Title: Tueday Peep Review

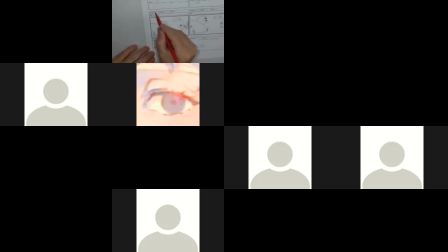[53:37]
And we got a cut, so we're off to scene 5 here. We're in a field, mid shot, bushes rustle, crickets twitches, Peep bends down, Quack walks right. So on this one,
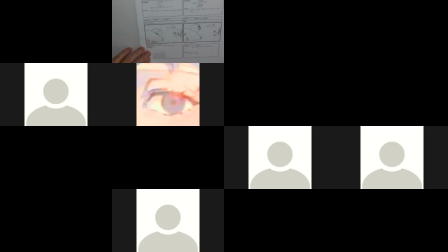[54:01]
yeah, I'm kind of, I think perspective, I'm having a little trouble anticipating perspective. It looks like Peep's giant and Quack somehow is shrunk down. So it's just trying to get that perspective of going on. So I can see there's some bushes rustling back here.
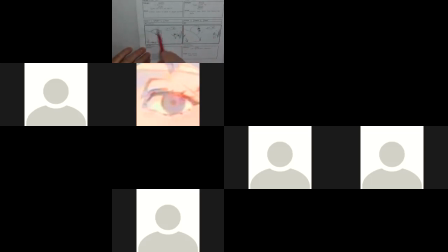[54:22]
So it's maybe working on perspective. Things are, yeah, looking a little floating. I'm not sure. Let me see if there's some way we could fix that or make that a little clearer in our drawing, that we have some perspective things going on.
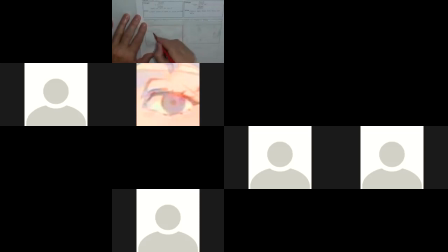[54:41]
So if we have, maybe Peep's looking over.
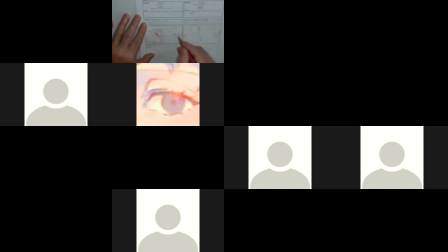[54:54]
It's almost maybe we do need some horizon line or such, so that when we see Quack back here doing his thing, then these bushes, I think we got to bring, I don't know if there's another hill line or something,
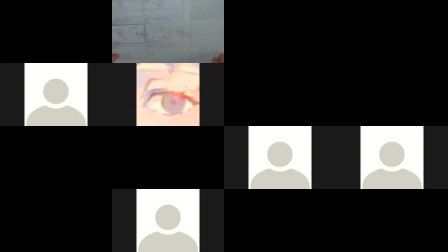[55:13]
so we can see these bushes rustling back here. It's something to kind of give us a different ground plane that, again, we haven't gotten into perspective and grids and things, but for example,
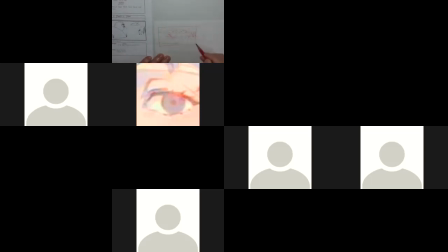[55:28]
if this was a perspective grid that it's going to this horizon, then we could see that the distance from here to here, that there's perspective.
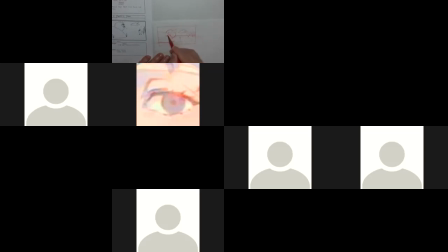[55:41]
So we can see that this isn't a giant Peep, and this isn't a tiny little Quack. It's just, it is looking like perspective. And then we have another line here, and we've got more sort of perspective lines going.
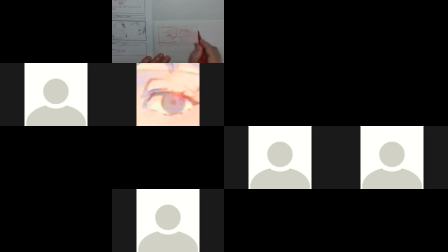[55:58]
Then we have this bush shaking in the background. And then over here, maybe we've got trees. So it's getting the perspective down so we can see the planes of
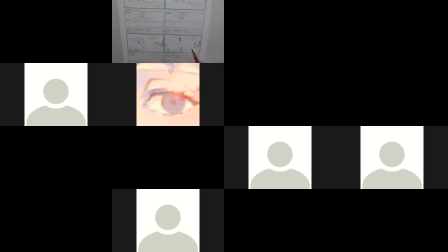[56:11]
distance going on to make this clear. Because this just looks like, particularly in this shot, it looks like he's giant and he's just a little tiny just because of the height. You know, the ground plane is matching up where Peep is, so it makes him look tiny. And this actually almost looks like it's floating somewhere.
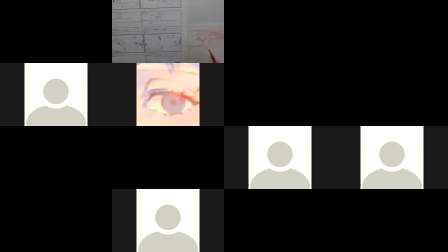[56:29]
So that's where I was thinking that, you know, we bring the ground horizon down, and even if there's an additional hill, we can kind of layer the perspective to make that clear. Okay. So that's something that will definitely get better as we, you know, start exploring
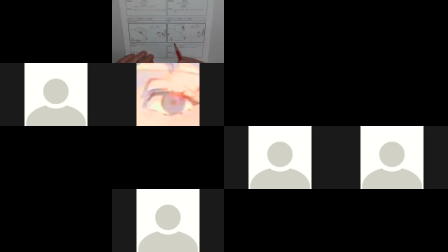[56:50]
horizon line, grids, vanishing points, and such. So, okay. So let me see. So 2 of 3. So we know 5, 2 of 3 that this is continuing on the next page, which is here.
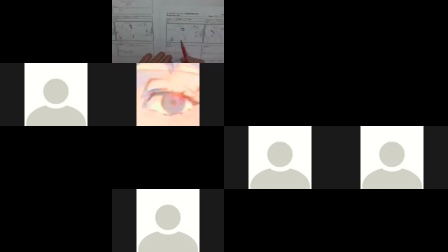[57:07]
And now we can see these characters rotating around, and we can see that Chirp is jumping up from behind this bush, and Chirp's going, guys, I found it.
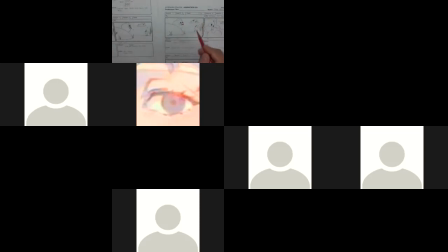[57:21]
So again, perspective wise, that's looking at him to here. Yeah, even if Quack was a little higher, again, it's almost, he has to be lower.
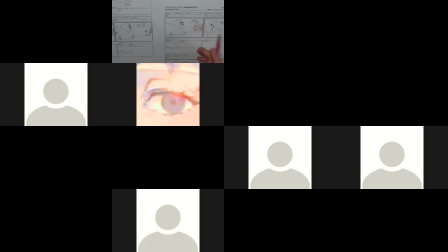[57:35]
It's just that he's so tall and he's so short, it makes it, and the perspective's going kind of this way, it just looks like he's just tiny in comparison.
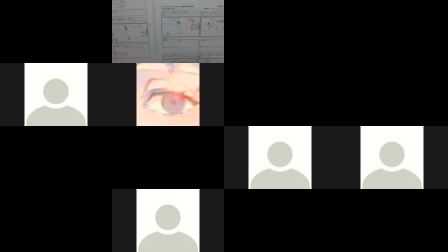[57:46]
So working that out. So just little things to help sort it out. So this is 3 of 5. I can show the title here. Now we go to scene 6. So this one I'm having a little trouble interpreting to this shot.
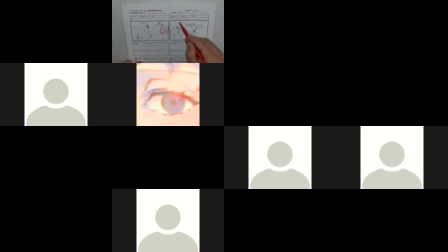[58:08]
That I gather this is the bush, and they're looking into a clearing and seeing what it is that they found here. Them looking at each other. So it could be a staging thing. That's a little bit of an issue here.
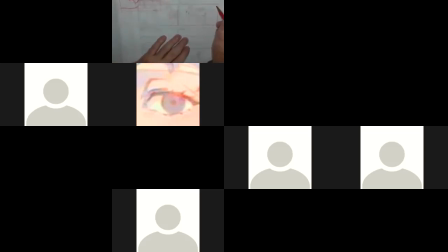[58:26]
And I don't know if, trying to think how this could work any better. And I think maybe getting bushes than the 3 characters.
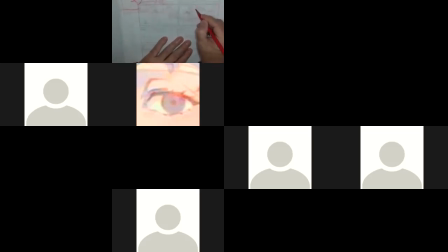[58:42]
I don't know. It's almost like we have to get some leaves or something happening here so we can see that it's a clearing within the bushes to make that work. And then Quack. And
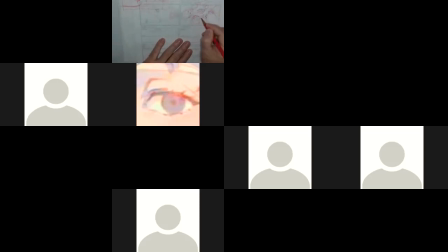I'm not sure if that's helping any. Bit rough maybe to even see what's going on with this,
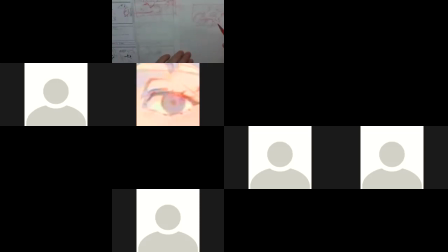[59:17]
but I'm just trying to get some foliage in here and some leaves so we can tell that this is the bush that we saw here, and that we're looking through a clearing underneath or through it, and then seeing the characters. I'm just finding this is just hard to interpret sort of shape as to what we're looking at.
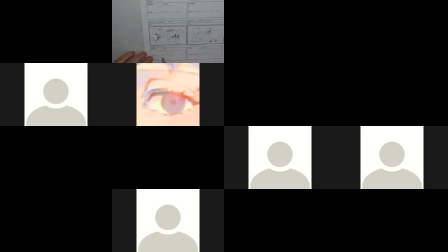[59:37]
Okay. But anyways, a good second pose here, them looking at each other with Peep saying, I think it would be more shiny like a star. And then Chirp, oh yeah, I guess you're right. But here we got a better idea of that, you know, perspective of what we're looking at.
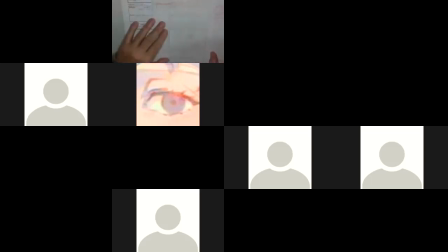[59:57]
Maybe even on this one, we could establish that, you know, that it's more of a foliage going on, and then kind of more leaves or whatever, and then looking through this clearing here.
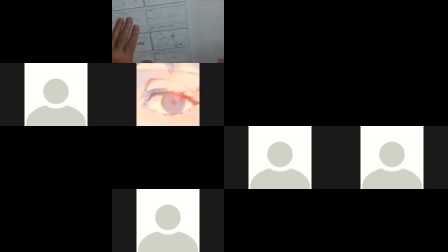[60:16]
Again, having that straight line, you know, it's just having, you know, more of the footing of the bushes and such, and then our characters here trying to look through that hole in the foliage.
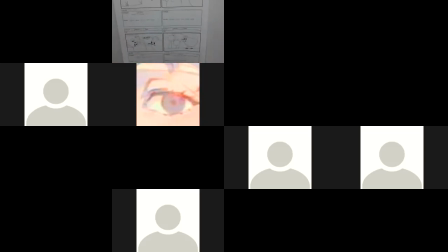[60:35]
So yeah, somewhat kind of a design thing just to clarify what it is we're looking at. So with great, we got a cut. So we've cut out further. So scene 7, 1 of 2, and here we are. We have 2 of 2, and we can see Quack going out.
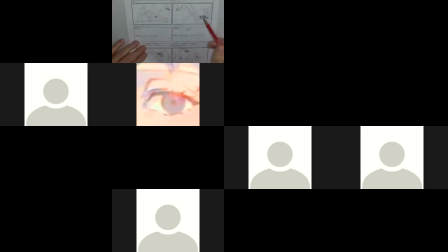[60:54]
Then we're cutting, and here we go. So this is kind of working better perspective wise, and yeah, maybe even if we had horizon line here with some foliage or whatever just to help.
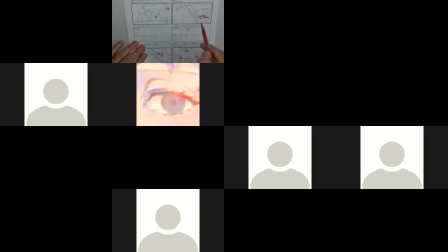[61:08]
But see, this perspective seems to work just because of him being close and then them being farther away and higher. Just helps that ratio that one is closer to the camera and they're farther away.
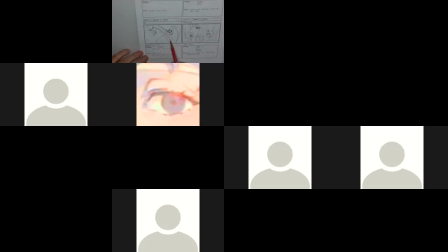[61:23]
And now scene 2 of 8, them running forward, and then Quack saying, hey guys, over here, and Peep going, whoo, so shiny. So yeah, so this shot works relatively well.
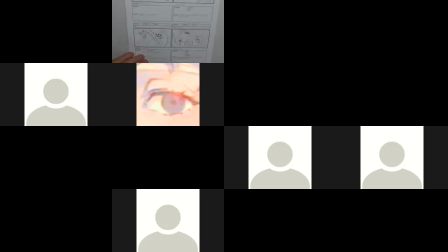[61:37]
It's a bit of a jump from here to here, but it's not too bad. It's like we're, again, in a short story, it's more linear so that we can follow the action step by step. This kind of jumps, but it's okay. It's just like just a few minutes later, you know, from here, and now they're looking at the object. So that's not bad.